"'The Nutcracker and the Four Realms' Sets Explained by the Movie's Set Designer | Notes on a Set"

So we had these enormous chandeliers bought in by Lisa Chug, our wonderful set decorator.
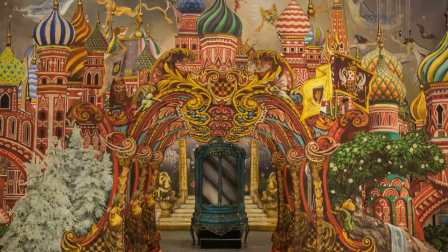(8:31)
Now these cables that you're looking at here are because all of this scenery, all actually raised like a Victorian greeting card.
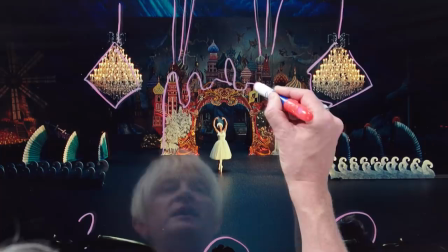(8:40)
So all of these layers of this set, I'm just going to draw, there was one layer, I think, that was there.
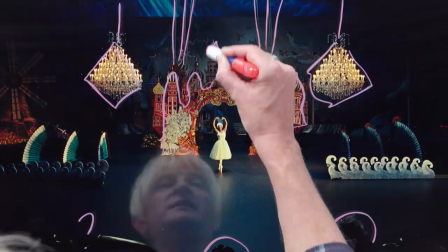(8:46)
The next layer was here, and then there was a third layer.
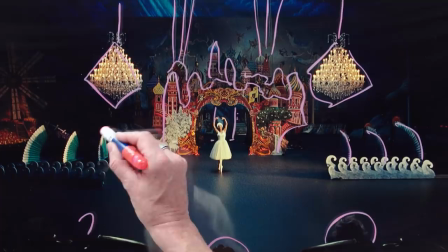(8:51)
Also, all of these sort of fan-like structures that look like water on either side,
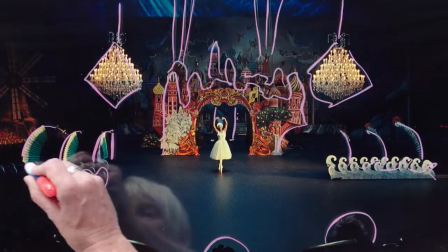(8:57)
they all opened up. and these waves, these stylized waves that you see to the left and the right, are all controlled by a stagehand who is off to the left and the right. And by working a couple of control panels, those waves actually moved back and forth, which was quite nice.
The ballet tells the story of the four rounds of how we discovered our world.
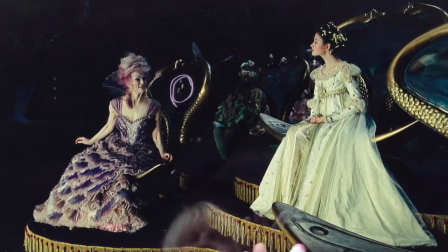(9:24)
Quite a lot of thought was given to these very bizarre thrones. You'll notice here behind Kira, they're actually set into a large piece of resin.
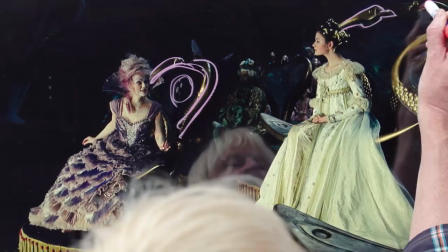(9:33)
You have these swan heads. You'll see them better actually behind Clara. There's one there and one there. They meet in the middle. And actually right behind Clara in this space here is a large piece of sort of resin, which is a sort of a transparent plastic.
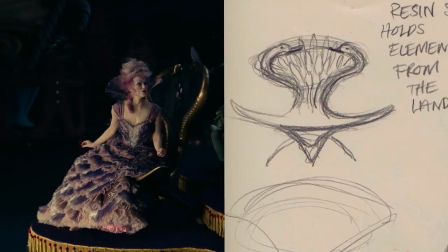(9:48)
And we were able to set into it for each of the regions something that related to their part of the world. And all of this detail was there to sort of grow the culture of the Nutcracker and the Four Realms.
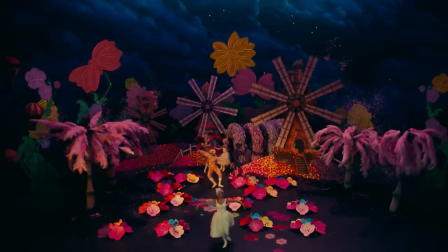(10:03)
It just helps make things, I think, feel very real and established.
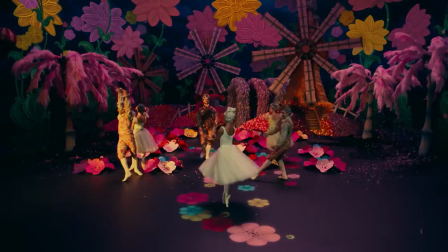This is a sort of a painted backing all the way through here. We had some wonderful scenic painters, traditional scenic painters in the UK, spend literally two weeks creating this enormous night sky all the way around the stage.
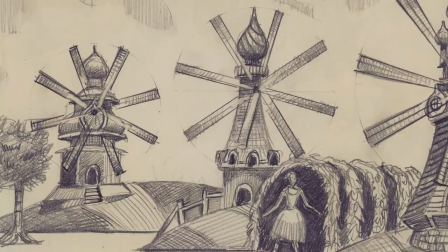(10:29)
These little windmills, of course, all work. We had three of them. One, two, three. These trees, these rather strange, almost Dr. Seuss-like trees, all grew.
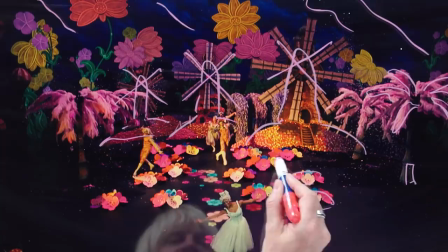(10:41)
And so all the trees actually come up and open up. Likewise, these origami flowers that you see, they all opened up.
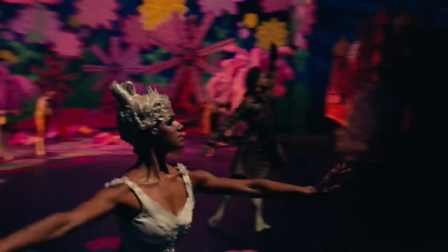(10:49)
But I think largely for the sake of the dancers, most of these things needed to be real.
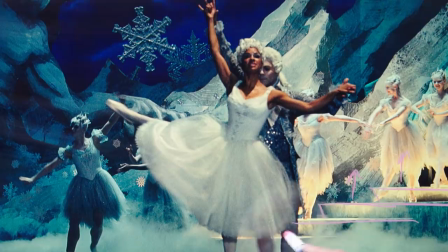(10:59)
Again, a lot of interesting details here. All of these steps are all uplit, which is a gorgeous detail really because it allows all of their dresses to
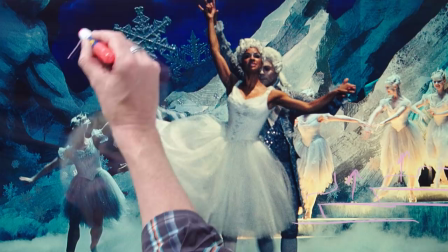(11:09)
glow from the bottom so you get this wonderful sort of blend up. We've already talked about this backdrop but one of the things you're going to notice if you look carefully is that there are lots and lots of stars that twinkle throughout the sky. All of those were literally little bottle tops that were stuck or pinned, I should say, by hand onto this painted site.
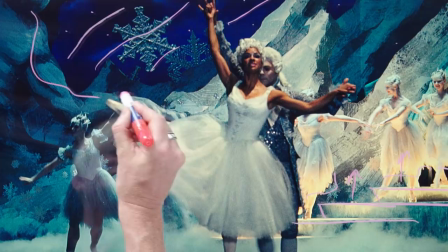(11:32)
And then somewhere back here, behind all these layers of scenery that you're looking at, Chris Korbald and his amazing special effects team had people pointing fans so that they would sort of move and twinkle in the light.
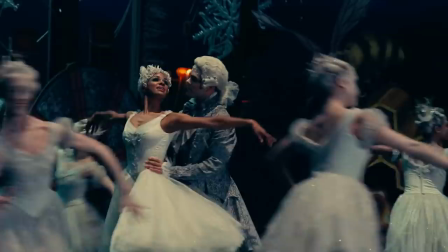(11:47)
So although they may look like they've been added in CGI, they're actually really there. It was really interesting with this film. We had designed everything so well. And I think because we were very preoccupied with the story, very preoccupied with, you know, figuring out what we were going to do for the Nutcracker, there was always this sort of slug line in the script, which was ballet performance. And all of us kept sort of putting it off and going, oh, yeah, we'll get to it, we'll get to it.